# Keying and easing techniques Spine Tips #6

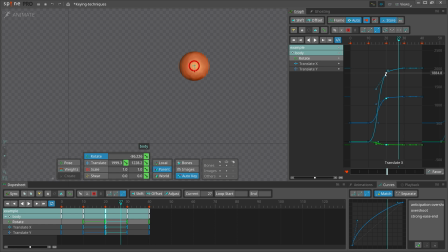(4:10)
That said, you can use the graph view to create the easy ease using a single curve by dragging the two handles. Where the handles needs to be is less intuitive than the other methods. Generally, dragging handles around is usually best left until the animation is nearly finished.
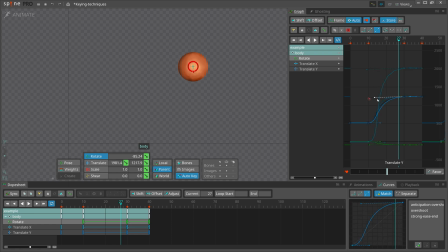(4:28)
Time spent micro-adjusting your curves too early becomes wasted if you end up adjusting keys. Lastly, you can use the curves view to create the ease. This is similar to using the graph to make the ease without any extra keys, with a few advantages.
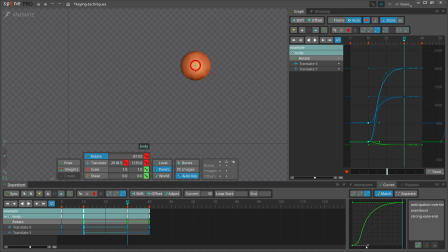(4:44)
The curves view allows you to select multiple keys and adjust all of their Bezier handles at once. This can be a big time saver when you want the same easing for many keys. Another advantage is that the curves view can save presets.
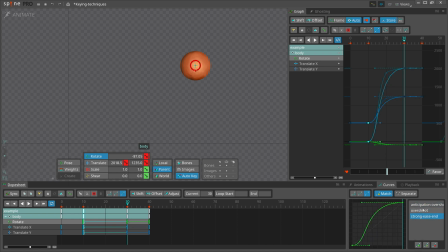(4:59)
This means you only need to do the tedious work of adjusting your handles once.
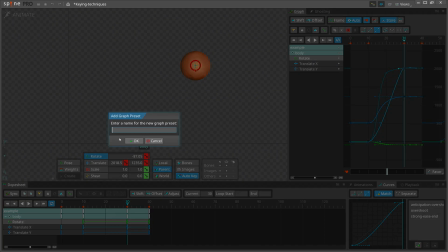(5:04)
Then you can save a preset and get the same curve whenever you need it.
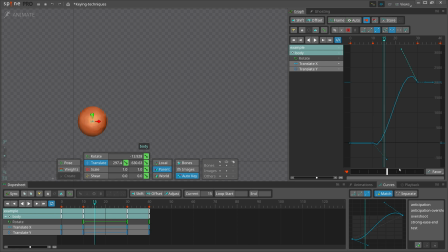(5:11)
While you can set up curves by dragging handles in the graph and curves views, I recommend to always use keys for your anticipation and overshooting. That way, you can easily see the exact timing of your animation. If you need to make any changes, like for example a longer anticipation, you know exactly where to add more frames.
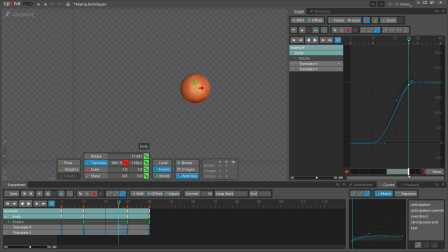(5:30)
The fastest way to add overshoot is again using the favor tool. We designed the tool so you can go beyond the end of the slider to add overshoot. Next, let's key something more complex so you can see how to apply easing efficiently.
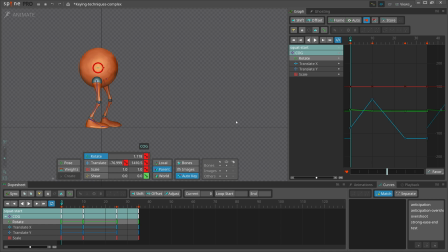(5:44)
I made a rough squat animation with a pretty simple setup. Three keys in total: starting pose, anticipation, and the squat pose. I copied the pose from frame 25 to frame 35, so we have a 10 frame hold.
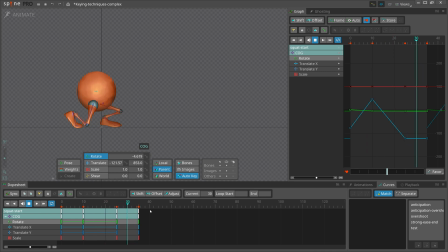(6:01)
Since all the curves are linear, the animation is very mechanical looking. Don't stop here.
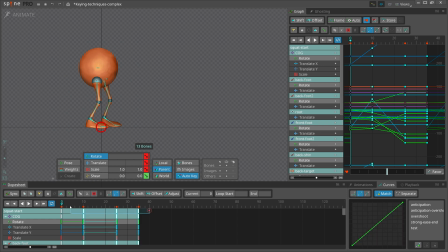(6:07)
Select all the keys and change them to Bezier. This gives us easy easing, so we have eases at the start and the end of the transitions. The result is better, but still doesn't look great. Let's improve it by applying different types of keying techniques.
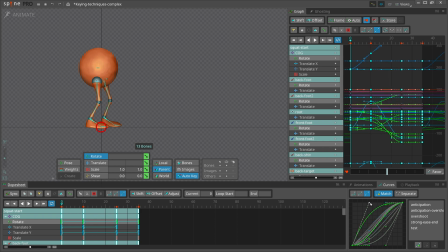(6:23)
I want more easing at the beginning of the animation. It is difficult to select and drag the many handles in the graph view. It's easier in the curves view, but still not really the result I want because the different parts of my character are all moving at the same speed.
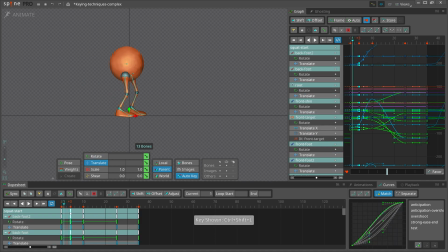(6:40)
To get a more organic feel, I will create keys to define the easing of the different parts. Next, I need to go through the individual curves in the graph view. However, I don't want to spend time dragging handles around.
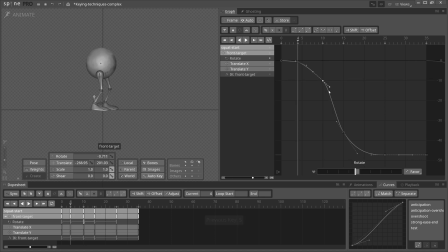(6:53)
I'm still in the blocking phase of animating, so I want to add the keys quickly and I will polish the curves later.
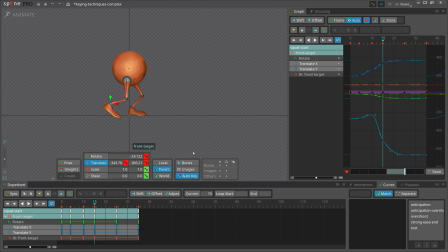(7:00)
To quickly edit the easing, I use the favor tool. Using hotkeys for the favor tool and curve types makes this process very fast. I added a key on frame 15. I want the leg to move faster than the body, so I will again use the favor tool to favor the leg on frame 25.
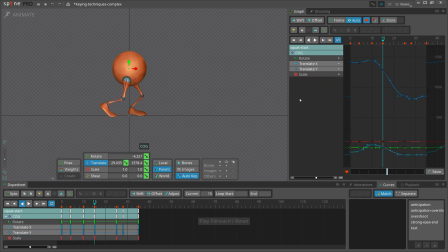(7:18)
And I will add a bit of overshoot with the body on frame 28. And define the ease at the end of the animation at frame 32.
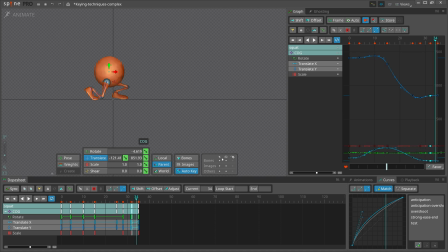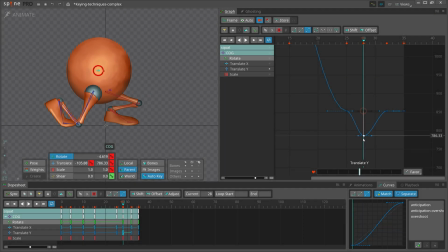(7:32)
Now, let me show you why the curves view can be confusing if you don't also use the graph view. If you only look at the curves view, it's easy to think that you want easing at the beginning and the end of the transition from frame 25 to 28.
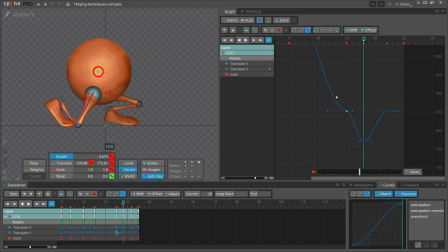(7:47)
However, when you look at the graph view, you can see that the Y motion will slow down to frame 25, then slowly speed up and slow down again to frame 28. This wrecks the arcs in your animation. To fix it, you can use an automatic Bezier curve, or if you really want to finesse it, you can drag the tangent handles.
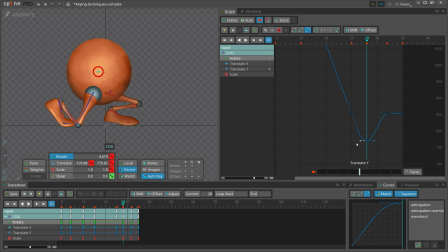(8:07)
The curves view is convenient, but doesn't provide a good view of the entire animation, so be sure to also use the graph view. Now you can go through your curves and do any final polish to get the movement just right.